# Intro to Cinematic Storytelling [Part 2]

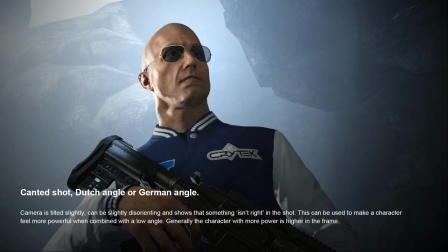28:44 So the canter shot, or I don't actually ever call it the canter shot. I usually call it the Dutch angle, just because I think that sounds coolest. But it can also be called the German angle or canted shot. This is pretty much just where you're tilting the camera, you know, not this much usually, a bit to the left or the right.
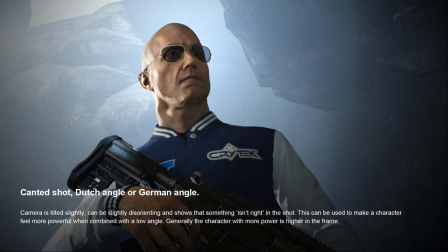29:04 It's again just something you can use to show power in a character, or weakness. It's really something with a higher power is usually higher in the frame, whereas something that's lower in the frame is not as powerful.
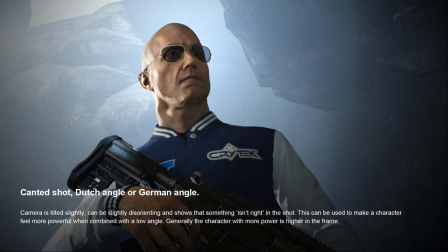29:21 So it can be used in a number of situations. One is where, for instance,
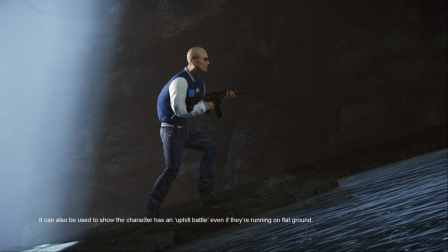29:27 you have like an uphill battle where you have actually a hero character that's fighting this great battle and he has to run up a hill. You're trying to make it seem like the scene is literally fighting against him, and he's got to, you know, really get up that hill just to be able to continue.
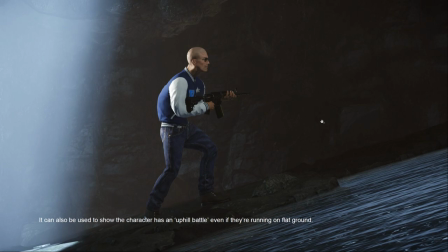29:44 Yeah, even if it's a completely flat scene, you can still tilt the camera to make it feel harder for the protagonists.
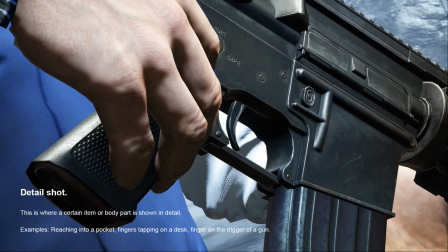29:52 So all kinds of tricks you can use to do that. Yeah, getting into more detailed shots. The detailed shot, this is where you have a certain item or body part that you show very, very close.
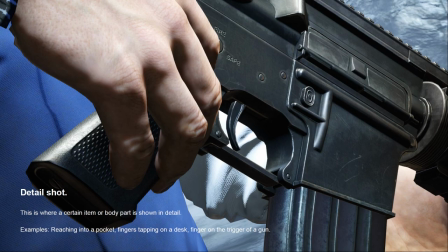30:05 It's usually something that it can be kind of nervous, fidgeting, so like tapping on a desk or like drumming on a desk, or a figure on the trigger of a gun ready to fire, or sort of character just reaching into his pocket.
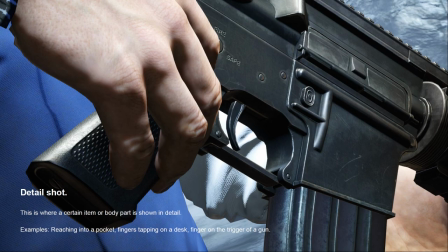30:20 You know, maybe he's reaches for something that's important to the story somehow, some glasses or so. And you then would go from a close up of the character or American shot to that direct detail shot of them pulling something out
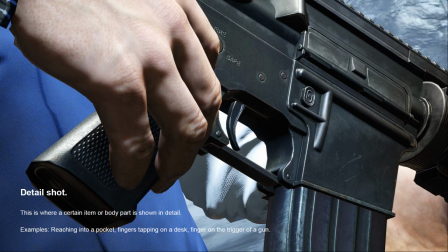30:35 and moving it. So usually something very, very sort of integral to the scene. You wouldn't usually give an entire shot just to, just for something insignificant.
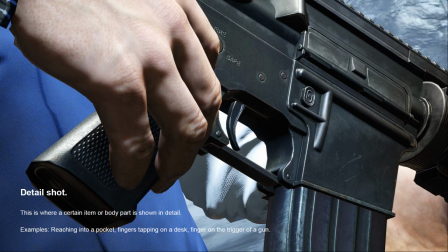30:47 It's usually something very significant to the plot or whatever is going to sort of happen next. So it could be, for instance, a character's holding like the detonator switch of a bomb. I think there's good example. Like I think in Return of the Jedi or so, like Princess Leia has,
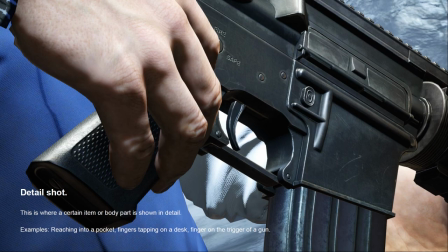31:03 she's in disguise and she's dressed up and she's holding this bomb and she's ready to kill Jabba, and she's, you always get she's holding a thermal detonator, that kind of thing, and it's like that obvious moment where you have the finger is on the button of that detonator,
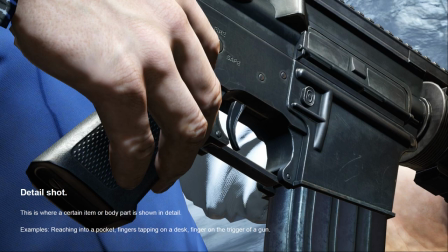31:21 and if she lets go, it's gonna blow up the entire scene. So yeah, you definitely have to have some reason for doing the detailed shots. So yeah, I mean, the thing with all of these sort of cinematic shot types is you have to
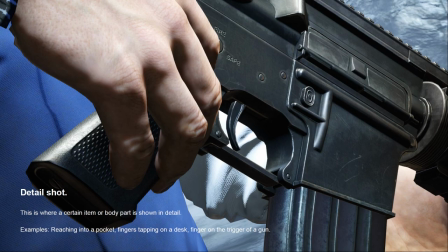31:38 understand what they're for, how you can use them, how you can put them together. So it's really about, it's a bit like a Lego, a Lego set. You've got all the bricks, you know what they can be used for, but it's up to you how you put those together and what you're trying to convey.
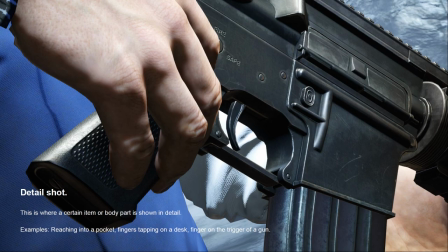31:53 Which is why having a script is sort of paramount. Having a script is paramount before you go into even the blocking out stage. You need to understand what you're trying to achieve, and sort of convert that initial idea into cinematography.
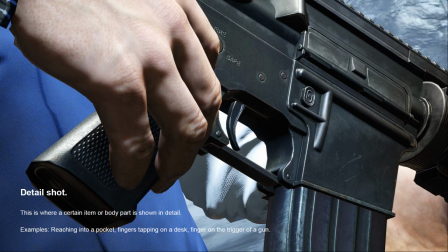32:10 And once you get to that point, you're at this fairly safe place where you can show that to a director, show your block out to a director, and hopefully get that approved before you go on to the next step,
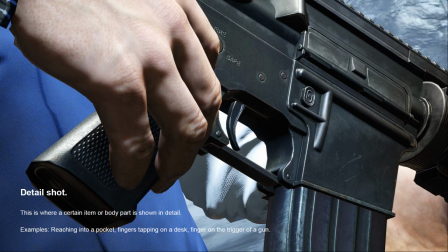32:23 which is actually polishing your shots and refining your compositions and your framing and your various lighting and post effects and so on.
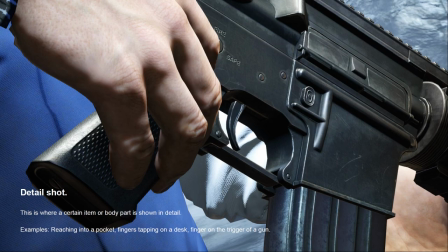32:41 So, cinematic composition. I think we are almost...
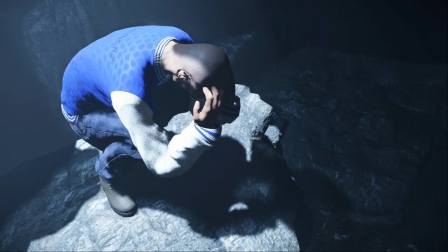32:46 Yeah, a few more shots here of the different ways you can get that across.